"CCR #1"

Hi, my name is Sophia Telles, my keynote number 6246, and the question I will be addressing for the CCR1 is how does my product use or challenge conventions, and how does my film opening represent social groups and issues? So the film title is The Night Stalker, and my film is rated R due to disturbing psychological themes, brief visuals of gore and triggering content, of mental instability and violence that comes with multiple personality disorder. This rating was chosen to fully convey the emotional weight and rawness of the protagonist's dissociative episodes, which may be intense for some younger audiences. We took infographic and Google Forms of the age ranges, and although the common age range was 13 through 18, there was some bias since most of the survey was taken in school. So this film is focused on 16 and older, obviously with a parental supervisor, but yeah, so the film is produced by the A24 company. It is an independent film company, production company, and it's known for its horror movies and producing psychological thrillers like Hereditary, Midsummer, and The Witch. It aligns perfect with the nature of my film and the concept of it.
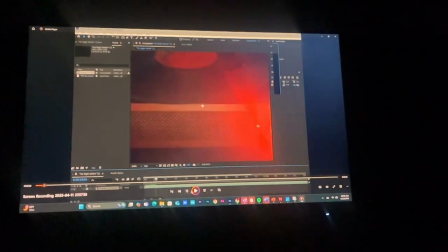[1:20]
So first we start off with the opening shot, which is the vinyl record.
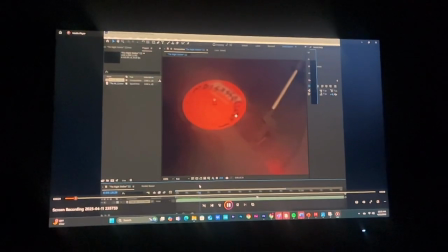[1:25]
Here we see lots of red coloring, and
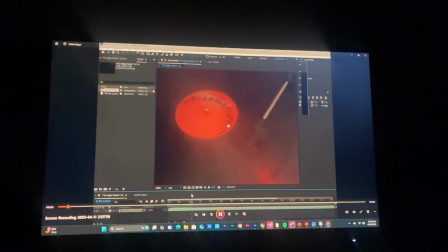[1:32]
there's a close-up of the vinyl record through a boom shot when it elevates to a bird's eye view,
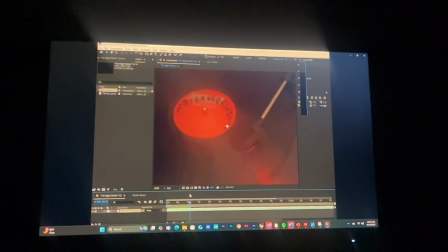[1:39]
and it focuses on the word dissociative. This is done to show the symbolic representation and foreshadows the rest of the film.
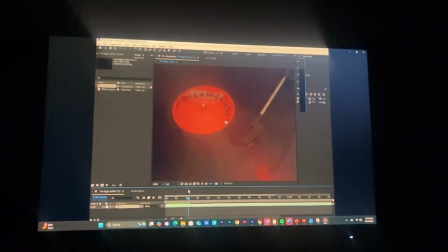[1:51]
It is an important visual because it establishes the psychological theme of the film and its inner turmoil. So the genre is psychological thriller, and the narrative begins with an immediate focus on the protagonist's mental state.
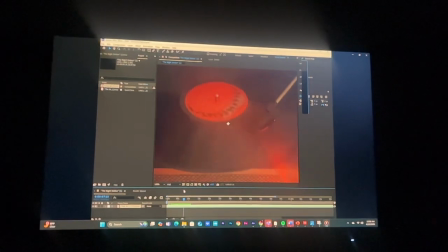[2:05]
So by adding the word dissociate, it helps add context to what the viewer should expect, and the red coloring and the music playing in the background helps bring the aspect of horror or psychological thriller towards this.
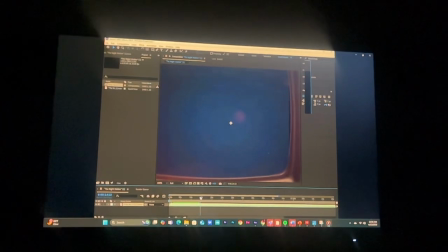[2:24]
The final record, as we do a boom shot and go up to a bird's eye view, we do a cut to a TV with static.
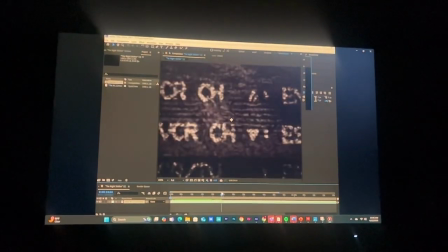[2:33]
We want to accentuate the static to show the sense of isolation and feeling lost.
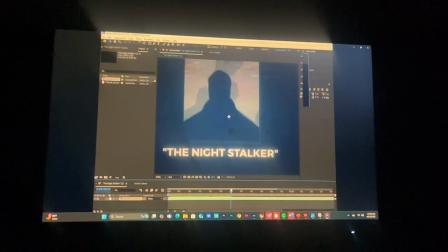[2:41]
So we decided to do a local news where it's an emergency report, where it's like a nightly program that focuses on the Night Stalker.
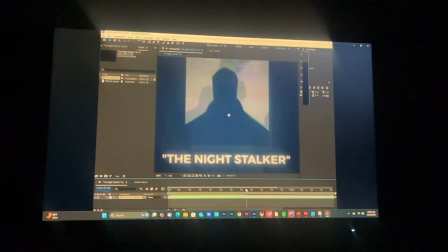[2:50]
Now we wanted to make sure that this is very clue for the audience, where we mention the kids of the mother through their last name and John and Katie. The camera movement is slow. This is all editing from this part.
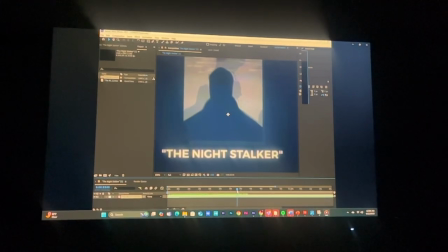[3:08]
Ellie Run did it, contributed a lot towards the entire thing of the TV and the Night Stalker,
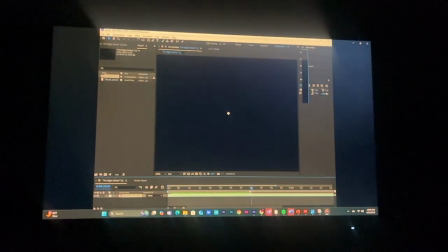[3:13]
along with the emergency voice to increase the urgency of this.
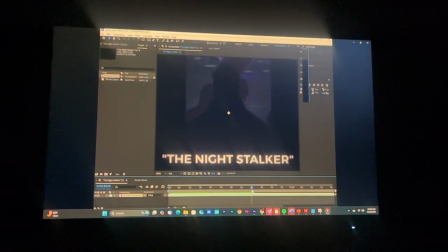[3:19]
So when it glitches here, it represents the state of mind as well,
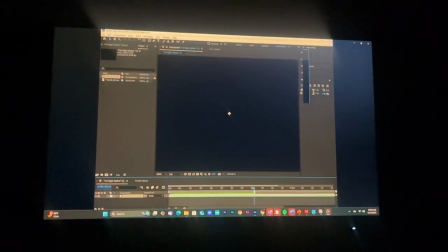[3:24]
instability, and as it's an ongoing loop, it can symbolize the protagonist's spiraling thoughts.
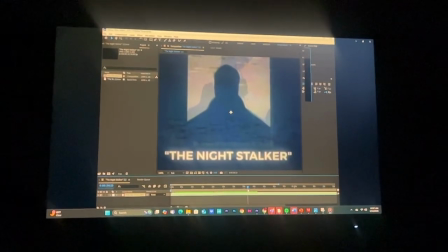[3:31]
So the sound is static, also builds an unsettling atmosphere for the audience.
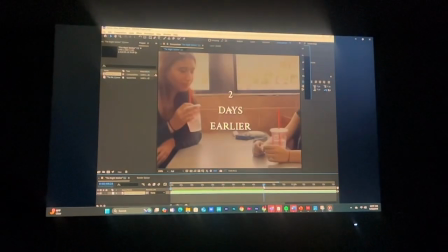[3:36]
It is meant to represent the protagonist's fragmented thoughts and distortion of her reality.
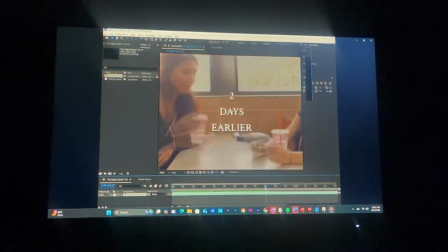[3:41]
Here, we do a jump cut to 2 days earlier, so we go from a different time for context.
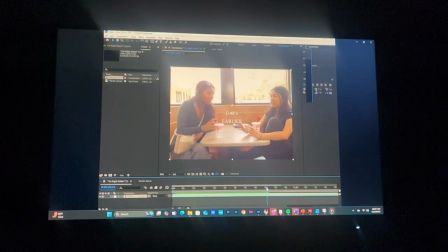[3:49]
So here, there's a two-man shot, an establishing two-man shot to show the location, that they are at a Wendy's.
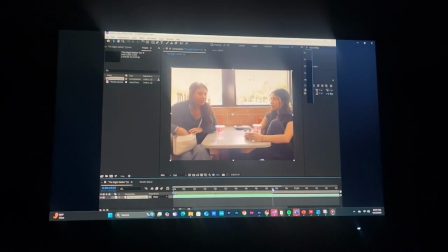[3:58]
We wanted them to have a drink.
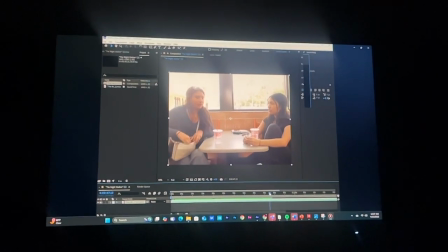[4:03]
To make it seem natural, with the wallet and phone as they are conversating.
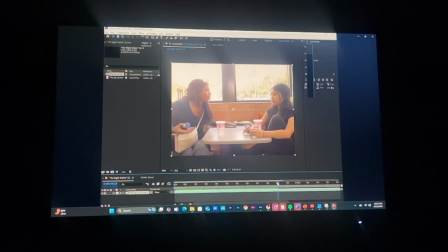[4:08]
So as she's taking out the pills, it's supposed to be symbolic towards the mental state. We wanted to make her dress kind of messy and not in the right
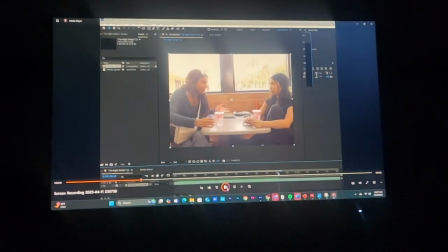[4:17]
presentation to show her psychological breakdown and
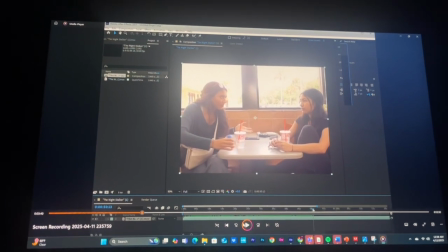[4:22]
to show her inner deterioration that reflects on the outside. With the shot, we see her friend as she's talking to her.
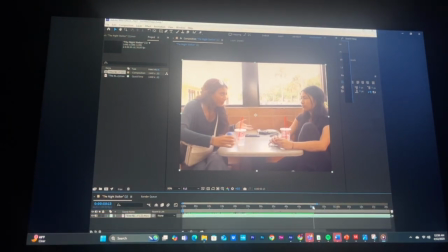[4:34]
The camera slowly moves to the diner, establishing the setting and the wide shot of the space.
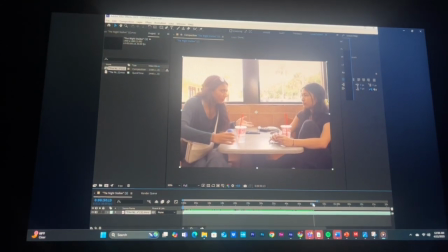[4:38]
The lighting is neutral and soft, as it is natural lighting,
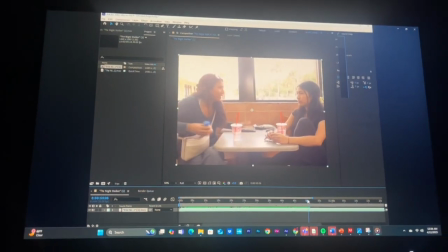[4:41]
and it gives the diner an almost normal feel that's different and contrasts with the psychological tension of most movies.
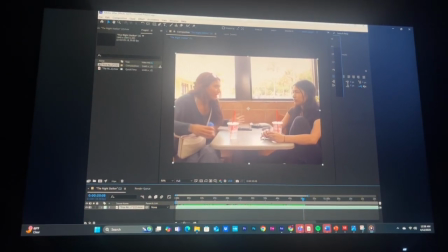[4:49]
In this scene, we are introduced to the protagonist and her friend, who seems unaware of the protagonist's anxiety.
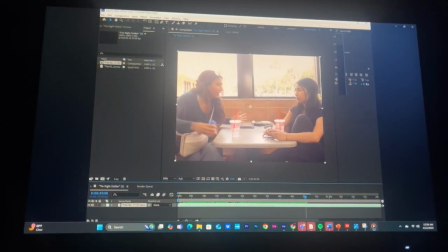[4:54]
So this builds psychological tension towards the audience as we see the protagonist paranoia and nervousness. Her expressions, I tried my best to show expressions. I also added makeup and costuming to add to that cluttered mindset and a messy lifestyle.
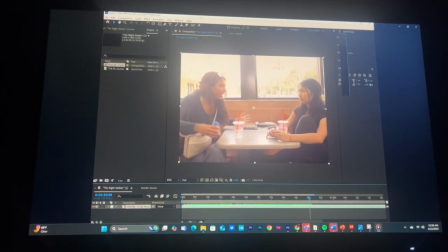[5:16]
So she is a worried mother. In her dialogue, she mentions her children, thinking about the Night Stalker, and the woman on the right is simply her supportive friend. There's a hint of stereotypical role in women in domestic and maternal spaces, and I play with these conventions,
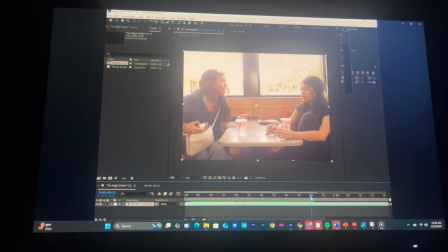[5:31]
showing the protagonist as more of a complex character and not a typical person that maybe a killer would go for or killer would be.
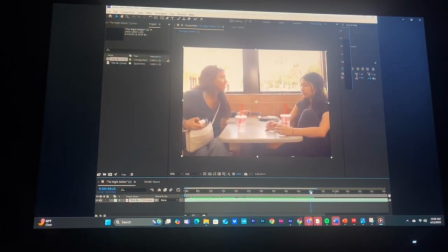[5:41]
So there is ambient sound in the background showing the protagonist's
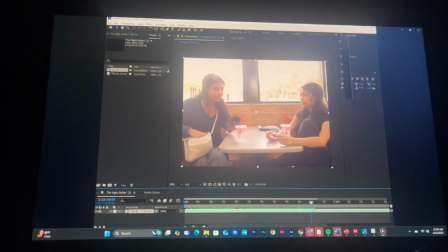[5:48]
overwhelming sense of the outside world. Here there's a stalker shot. It's a cut shot to her pill bottle where it says Melissa Brown. All of this is done to foreshadow
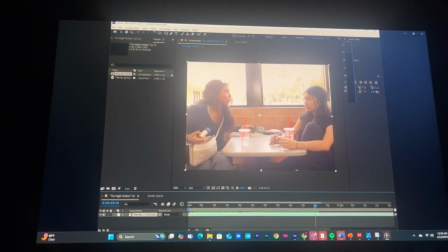[6:01]
her disorder, as this medicine is taken for the specific identity disorder.
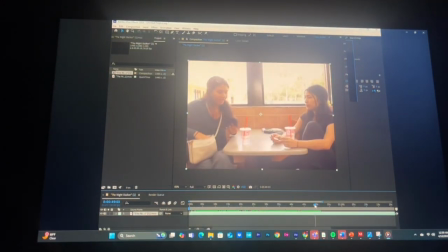[6:08]
Here we see a close-up.
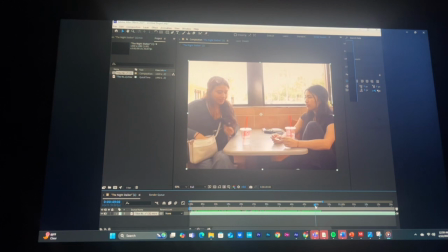[6:11]
Eliron decided to add a vintage surrounding to make it seem as if it's a vintage camera just stalking and zooming in.
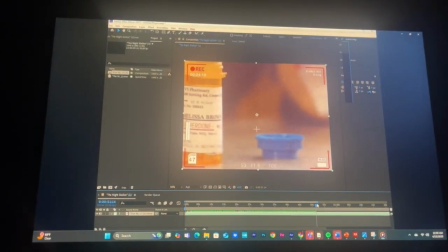[6:20]
So the person with the camera is introduced, and we don't see anything of him.
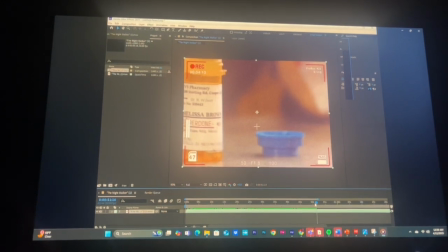[6:25]
He is a character without a face.
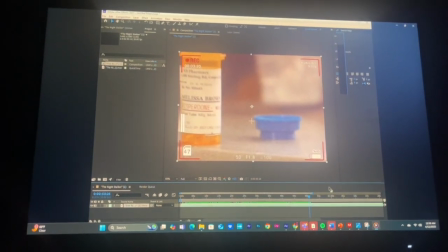[6:31]
So by using a POV shot from the man's perspective, it makes the audience feel like an observer,
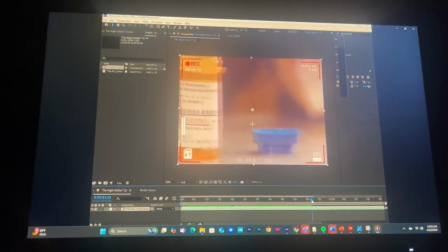[6:37]
and it plays into the stereotype of a stalker-like film. We did this to do a red herring and distract the audience of who really the killer is.
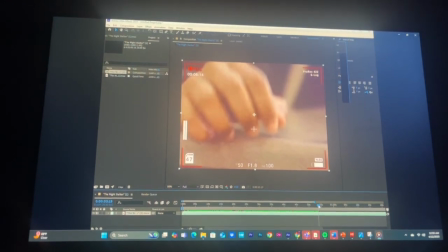[6:50]
So sound and music, there's a subtle rise in ambient noise. It becomes silent as if this camera is just
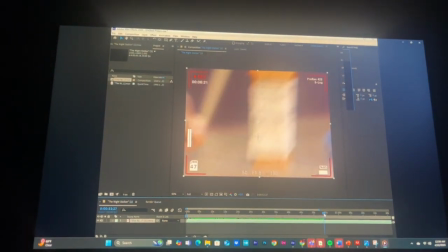[7:00]
to touch that inner isolation and what a stalker film would ultimately show.
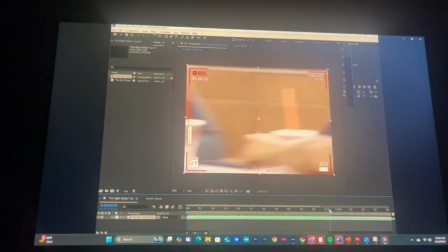[7:09]
And it really does show the paranoia of the mother.
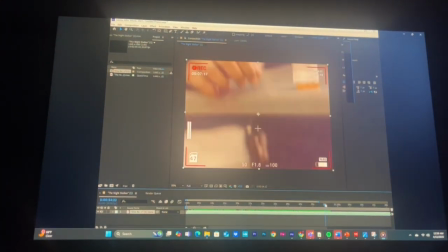[7:15]
So here we play with some stereotypes of the stalker, although it's not the typical stereotype with the mother and her friend.
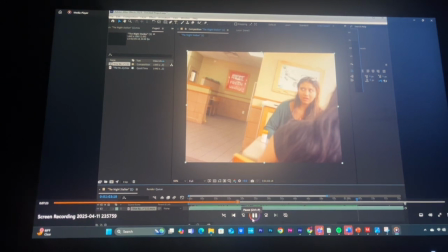[7:24]
Her friend is a typical stereotype. She seems unaware and doesn't really see the circumstances of this. So as we exit here, it is made to show her movements and also her expressions.
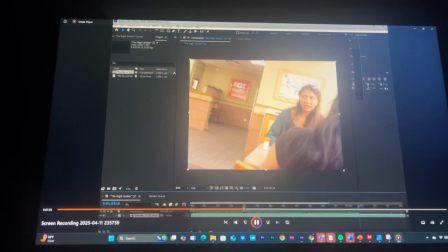[7:39]
This over-the-shoulder shot shows her expression in the perspective of her friend.
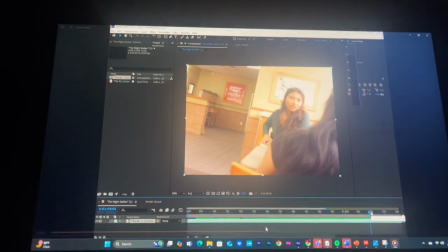[7:43]
However, she doesn't seem to know what's going on, and as she spots the stalker, parentheses, we're not sure,
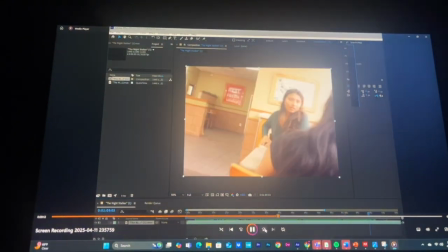[7:52]
she tends to resort to her stress and decides to leave. So she takes away her pill bottle, which she thinks is a center of the attention, and leaves. Here we use full dialogue. There's nothing really.
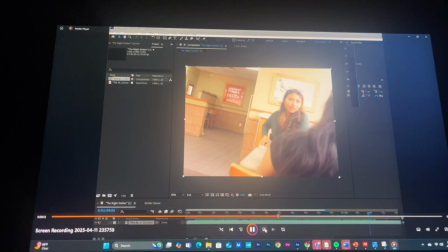[8:07]
We use the background music and overall the natural sounds and soft lighting that is not usually seen in a horror movie or a horror concept.